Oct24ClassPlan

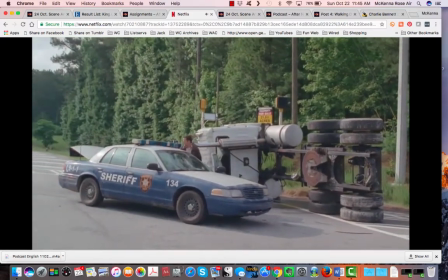240s
But the initial emptiness emphasizes a feeling that Rick is sort of the last human on Earth, or at the very least,
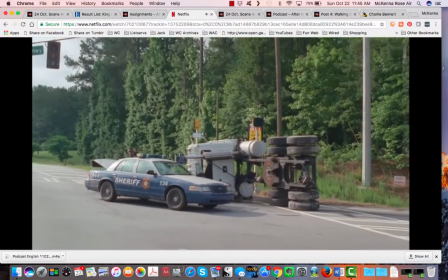249s
alone, right? But then as the scene progresses, this initial emptiness is going to get filled up.
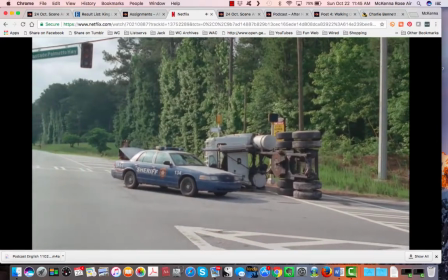256s
First with the stoplight,
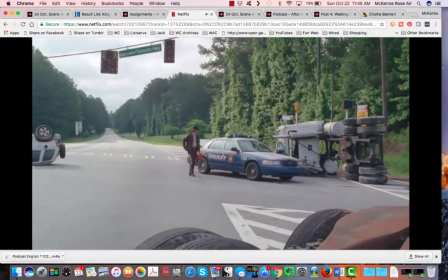259s
then with the overturned vehicles, with Rick himself in his sheriff's car and his gas can.
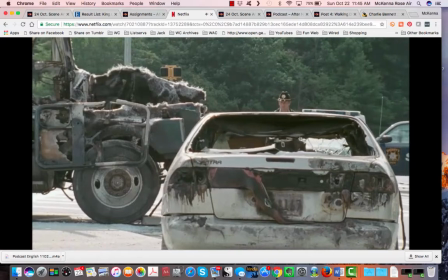268s
The initial overturned, burned out, busted vehicles will give way to the campsite,
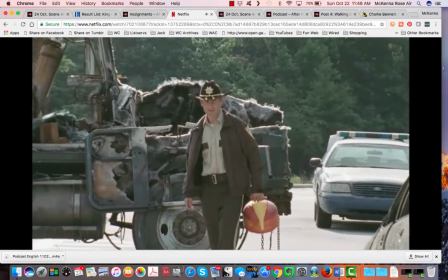277s
to items that are both valuable and garbagey.
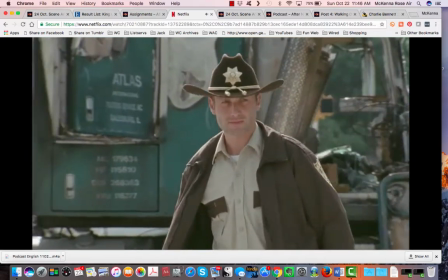284s
We're eventually going to see a couple of corpses, the no gas sign,
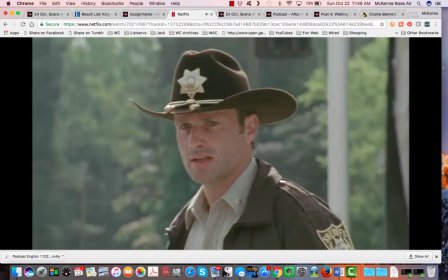289s
and then that all sets us up for the final confrontation with the zombie girl, and then over
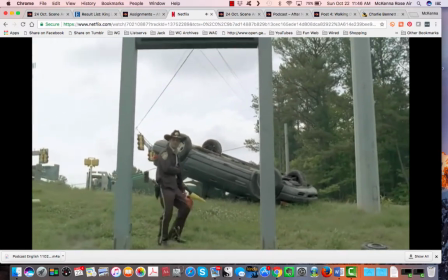297s
the composition goes from, right, like empty and wide open to like filled up and kind of close, which helps us,
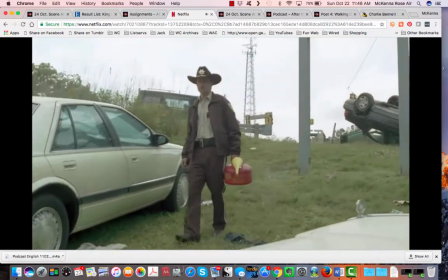305s
which helps the I don't know, the director create like scary narrative mood.
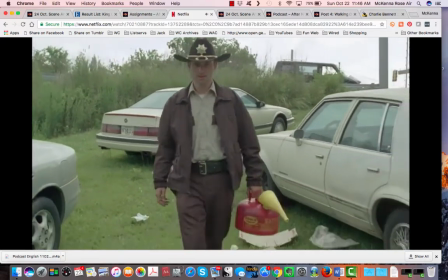312s
So, um, for the most part, this is one long shot or edited to look like one long shot,
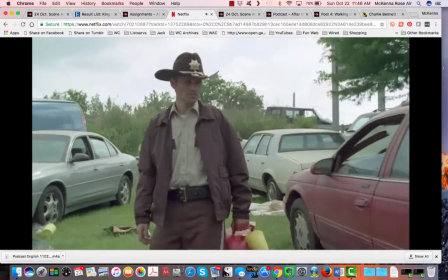320s
mostly except for that initial at medium range.
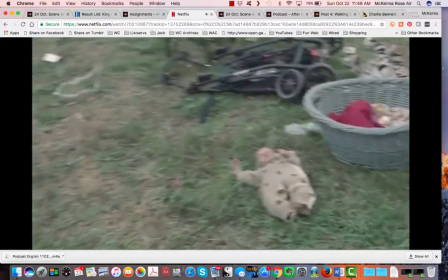324s
So the effect is that we get, and this is this would be photography.
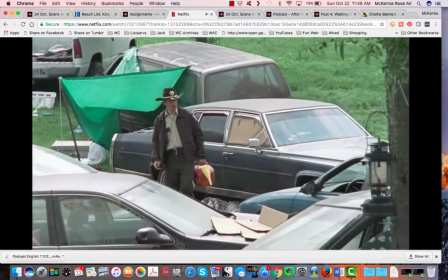331s
Um, the effect of
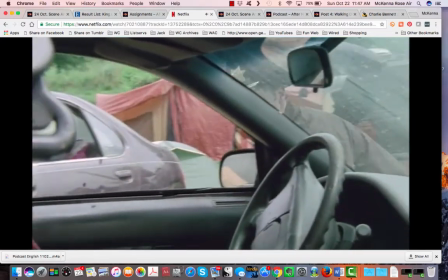335s
this sort of medium range shot is that we get Rick and the world that he inhabits at the same time, right?
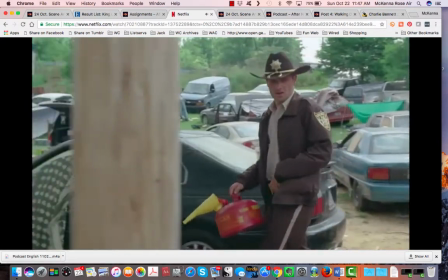341s
We don't really know that much more than Rick. So as he sees things, we see things.
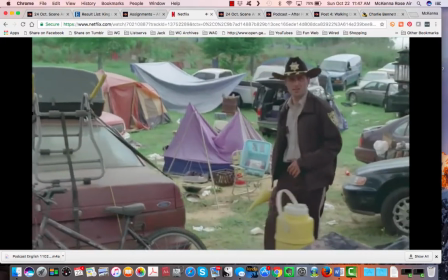348s
Um, it's kind of the same with the sound, right? There's no music until Rick talks to the zombie.
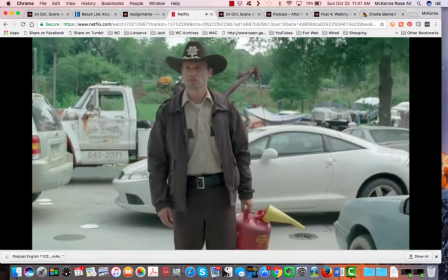359s
There's no talking. We just get the things in the world produce their own noises.
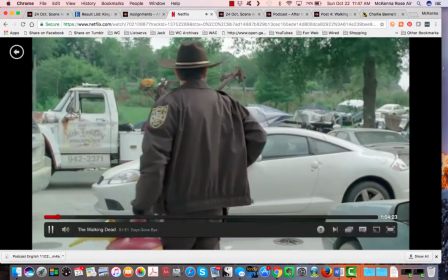364s
So the sign clinks,
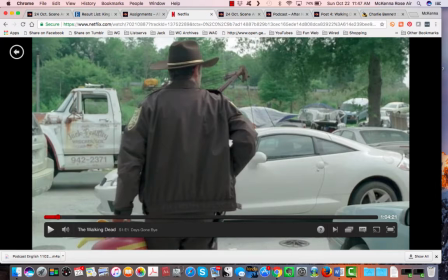367s
the birds chirp, the flies buzz around the dead corpse, and then again, all of this contributes to the mood so that right here after I hit play again, Rick is going to hear the telltale shuffling of the zombie,
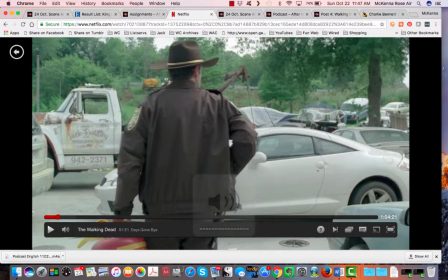381s
and then that is going to create for us in the viewer and in Rick a certain amount of fear.
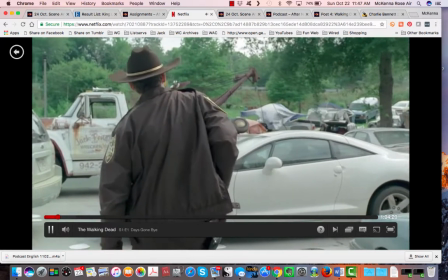388s
So.
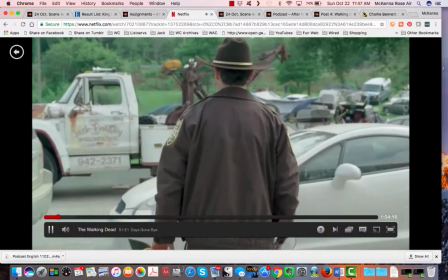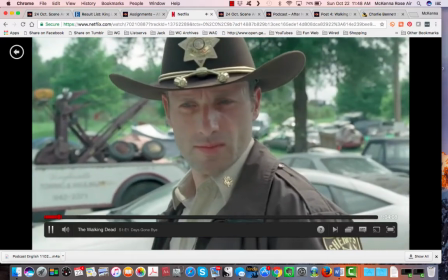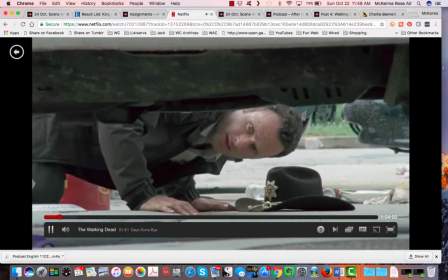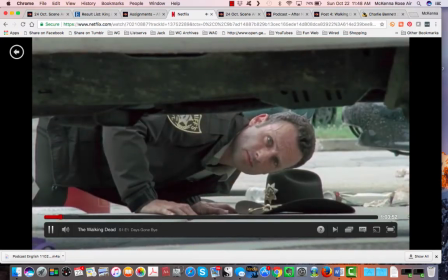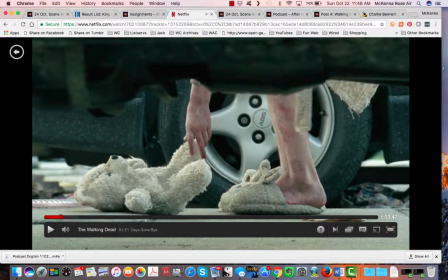421s
All right, so another component of thinking about sequence analysis would be editing, right? So this first cold open with its slow reveal establishes for us a world um,
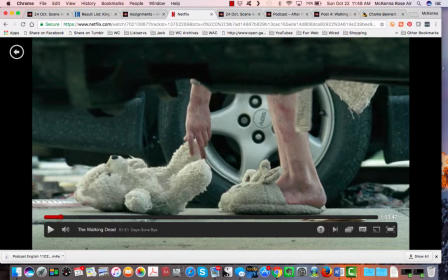437s
that has changed by comparing the changes to what used to be. I mean, I think another editing choice, right, is this like framing device where what used to be
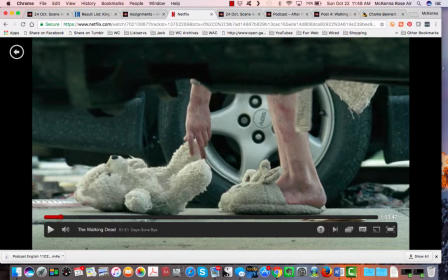451s
or what colors Rick's expectation are the bear and the slippers. And so that gets boxed out underneath the car in this like tight shot. And the only thing that he expects is like, here's this kid in this disaster area.
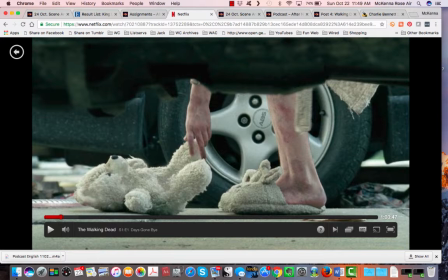471s
But then
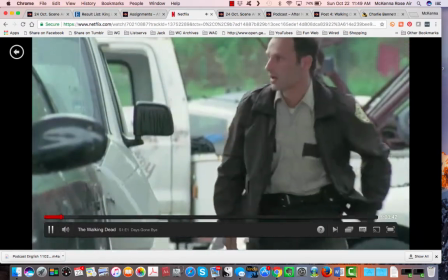475s
the scene's edited together so that what Rick expects is no longer what's true, right?
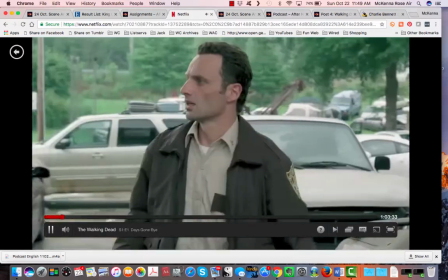487s Little girl?
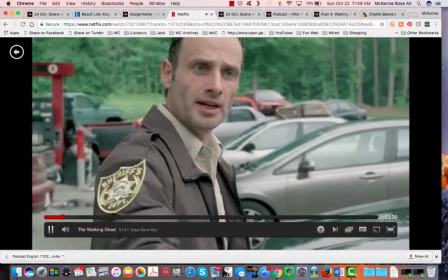490s I'm a policeman. Little girl.
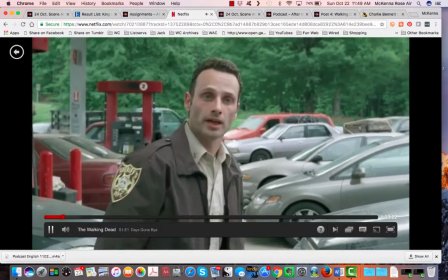498s Don't be afraid, okay?
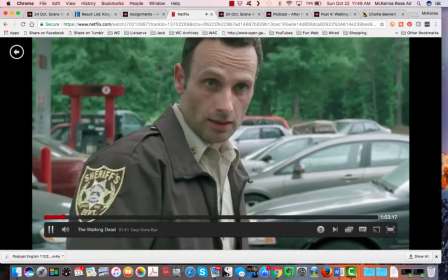503s Little girl?
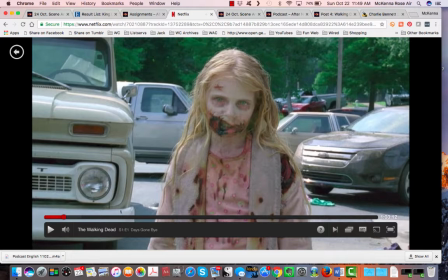508s
All right, zombie kid. All right, couple things here. Just like in any other type of writing, modes of audience address are like a key component to sequence analysis and to creating effective TV and movies, right?
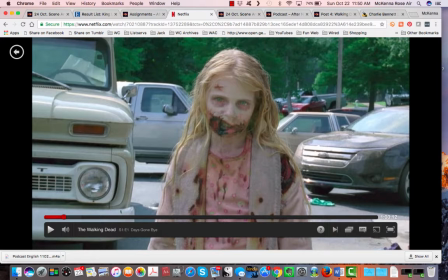524s
So a couple things here. Throughout this whole scene, Rick has acted for us, right, for the viewer, for the most part, as like a mirror through which we watch this world unfold, right? We see what he sees, and then we know how to think about it.
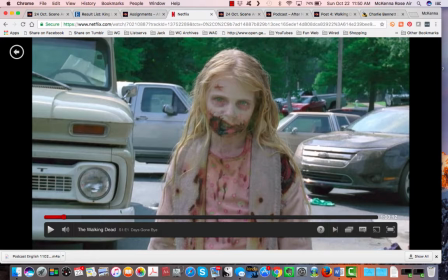542s
And because of that point of view, we get this moment where we get to feel both like this big reveal, the world is not what he expects, and then the tables sort of get turned, right? It's kind of a topsy-turvy logic opening sequence. So, the little girl doesn't need to be afraid, but Rick needs to be afraid.
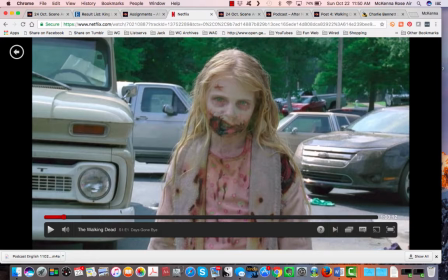561s
And now the point of view is going to switch from third person, us in the audience watching Rick, to us in first person, just watching the zombies without Rick interrupting us, right?
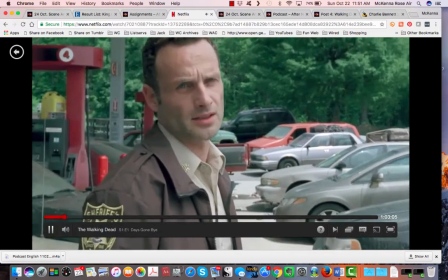579s
So what effect does that switching from point of view have on audience?
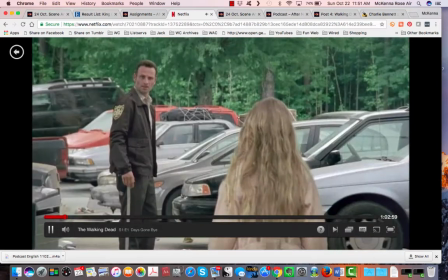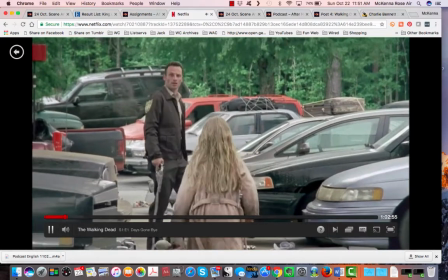591s
We might say it has a couple of effects, right? So first,
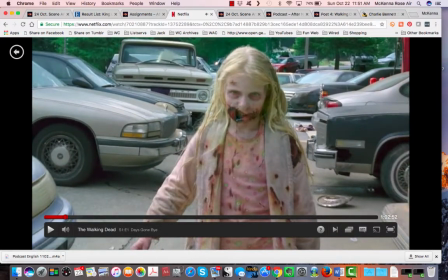I think we can think that the makers of the show know that their audience came to this show with a lot of expectations, right? This is a fan fiction show where people had read the comics,
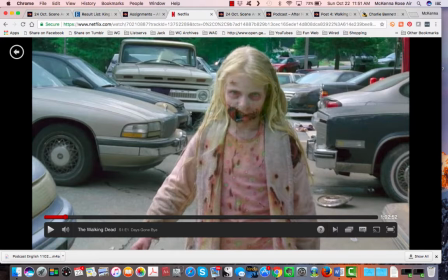611s
and they have a series of expectations about what will be in the show because it's an adaptation from these wildly popular comics. Second, when we, the viewer, are in the first person point of view, we become, to a certain extent,
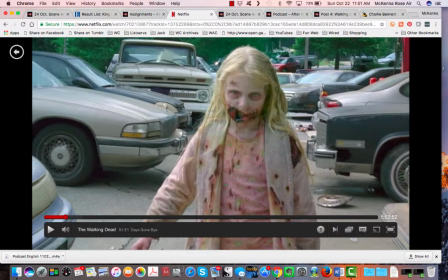628s
complicit in the activities on screen.
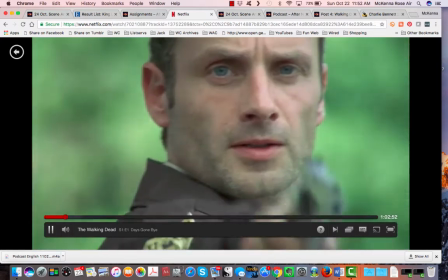635s
So funny, and then
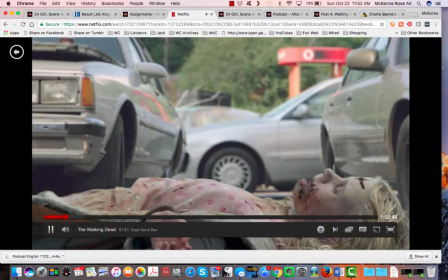643s
final sound choices, no music
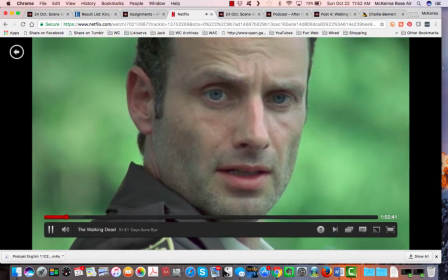647s
until the cut in with the
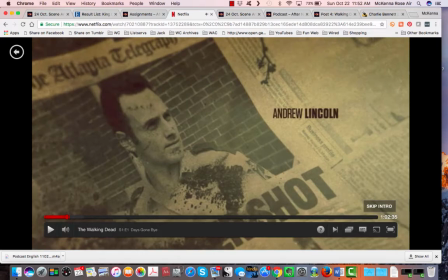654s
TV show sound, right? So, couple things. What does this all add up to, or what are some other considerations? I just, for starters, I'm kind of interested in the way that Rick's police car, the gun,
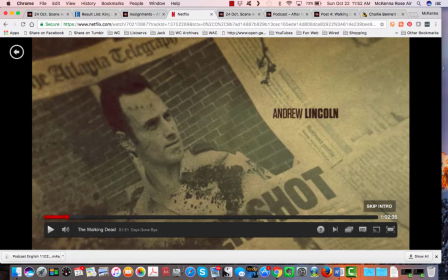669s
the sound, the sort of composition that goes from open to closed, helps establish Rick as like the last civilized man in an uncivilized world. And yet, there's some irony, both in
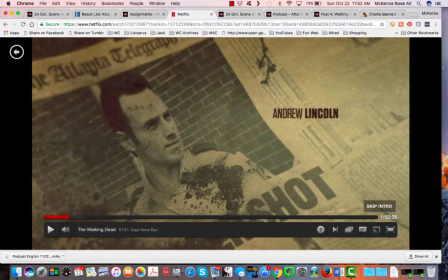689s
the way that civilization in Savage gets established, because even though Rick is trying to bring order, he does so to a certain extent in these like trappings of civilization, i.e., the patrol car and the hat and the badge and the gun,
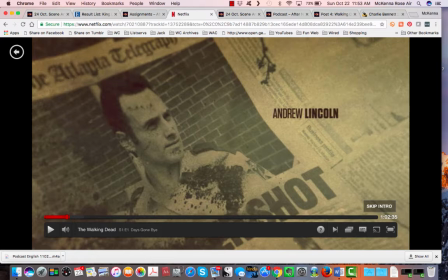707s
that there are no longer any institutions that authorize those civilizing forces. And so I wonder, is the show leaving us to wonder, how does the sheriff hat and the jacket signify in the absence of state power, right?
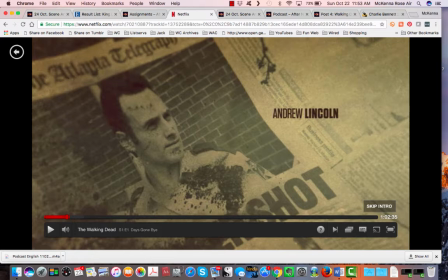726s
So is it even possible for Rick to, accomplish his goals? So I'll go ahead and leave it there.